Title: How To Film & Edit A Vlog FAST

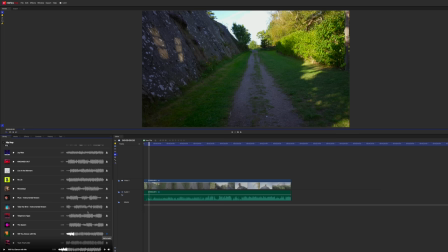8:11 Just going to hit download on that and we are going to hit the plus. Add to media. And you can see that we have, will you dance with me? We're gonna drag this onto the timeline.
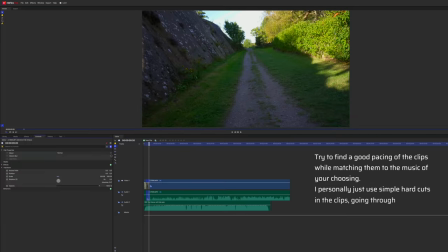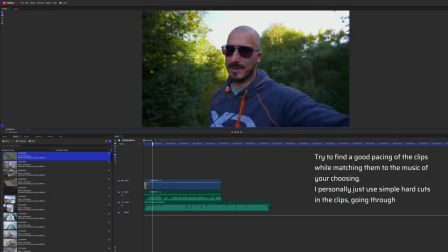So now we'll have the beginning of the vlog done. And then we'll just do the same thing over and over until we have some sort of like feeling of how the vlog is going to turn out.
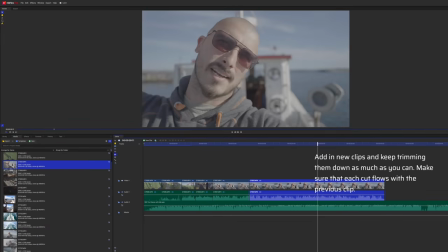Whenever I'm editing a video, one of the things that I always try to keep in mind is to only look through the last cut that you did. Don't scroll back to the beginning of the video because if you do that, you're gonna lose so much time trying to perfect something that is not even finished, if that makes sense. Once you are done with the video, that is when you can go back and look through the entire video.
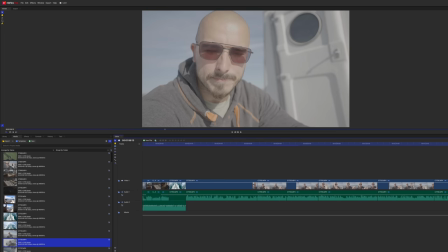9:09 Looking at the timeline now, you can see that we have approximately a minute, a minute and a half of talking head. And I feel like we need a little bit of a break to make sure that story progresses forward so that it's not just talking points all the time.
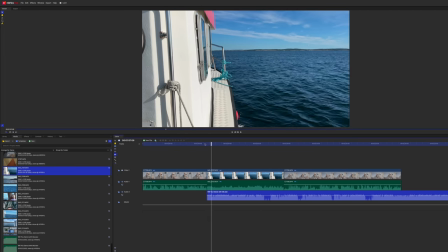9:22 So I'm going to include some of the clips that I just talked about, about the iPhone and include that into the video so that makes it a little bit more alive.
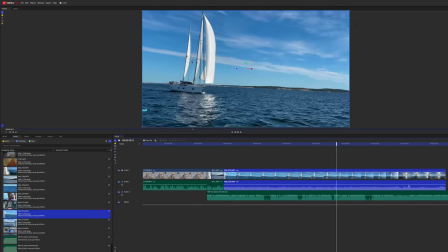9:30 And then we're gonna have the song playing in the background, just gonna find a nice rhythm of the clips so that we don't drag them out for too long. Because if there's something that I've learned, it is that even though you shoot for like 10 or 15 or 20 seconds, somewhere between like two to six seconds is more than enough for the video to actually progress forward, depending on what kind of shot it is, of course, but that is usually my guideline that I got.
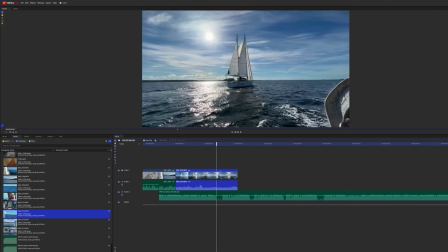9:56 For example, if you look at this clip, you can see that it might be a little bit more interesting because we have the sailboat coming closer, but we're just going to take this part right here.
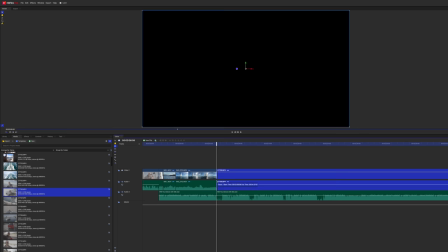10:04 Cut the music right here because it got silent and just basically using the same kind of principle as I did previously, trying to just find the pacing of what it is that I'm saying and trying to piece that together in some sort of interesting thing to watch.
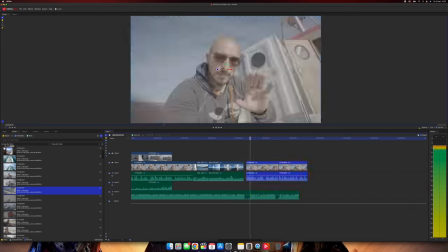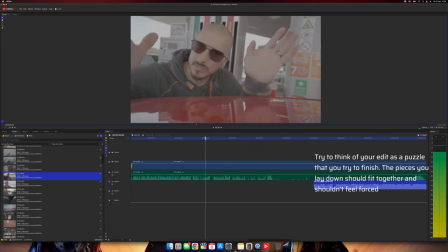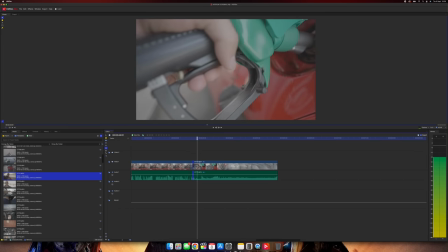10:30 These kind of shots are supposed to go really quick, so we don't want to drag things out. The cool thing with storytelling is that at this point, you know that I've filled up the car so we don't need to have like a transitional point of where I'm actually driving the car even though it can look good on some occasions but what I would like to do is probably have some sort of drone shot or something similar but since I don't have that,
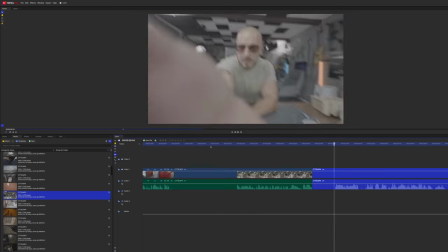10:55 we're just gonna jump straight to the studio and that is basically all that I do to edit the vlog. I try to make sure that I cut out the fat of the video, that I move around the clips during the day that I've shot so that it's not linear fashion.
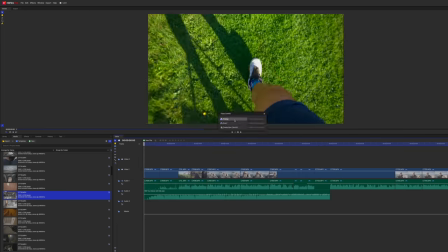11:10 And I also try to make sure that all the clips have a nice flow in them so that you don't have something that's too dragged out.
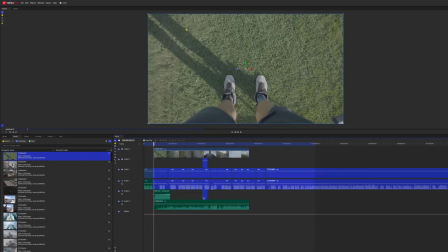11:18 Or maybe a clip that doesn't really fit. And make sure that you're not saying the same thing twice. Because if you do, make sure to cut that away. And in my opinion, the vlog is supposed to have a good pace so that you don't get bored of it. and music is definitely something that helps to be able to achieve that smoothly throughout the video.
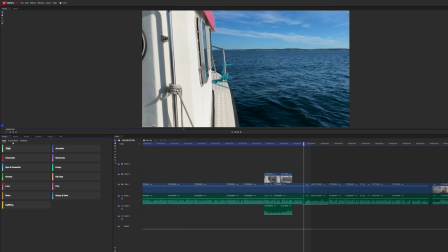11:34 And being able to have the built-in library with sound effects, music, all that good stuff here in the actual HitFilm program, that is sick.
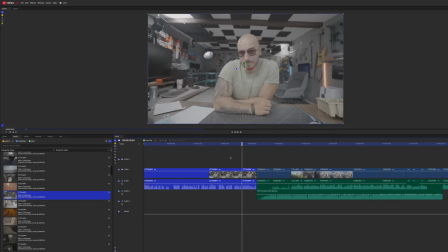11:44 And the cool thing with editing is that same principle applies no matter what kind of program that you use.
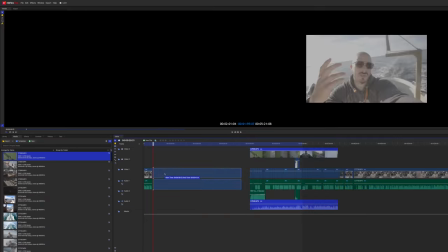11:49 I'm going to drop a link down below because this is a good program if you're looking for something to get started with. Head over there, check it out. You're not going to be disappointed. If you haven't subscribed, make sure you do that. And don't forget to give it a thumbs up. All that good stuff. And have a good one. Peter van Ossweiden signing out. Take care.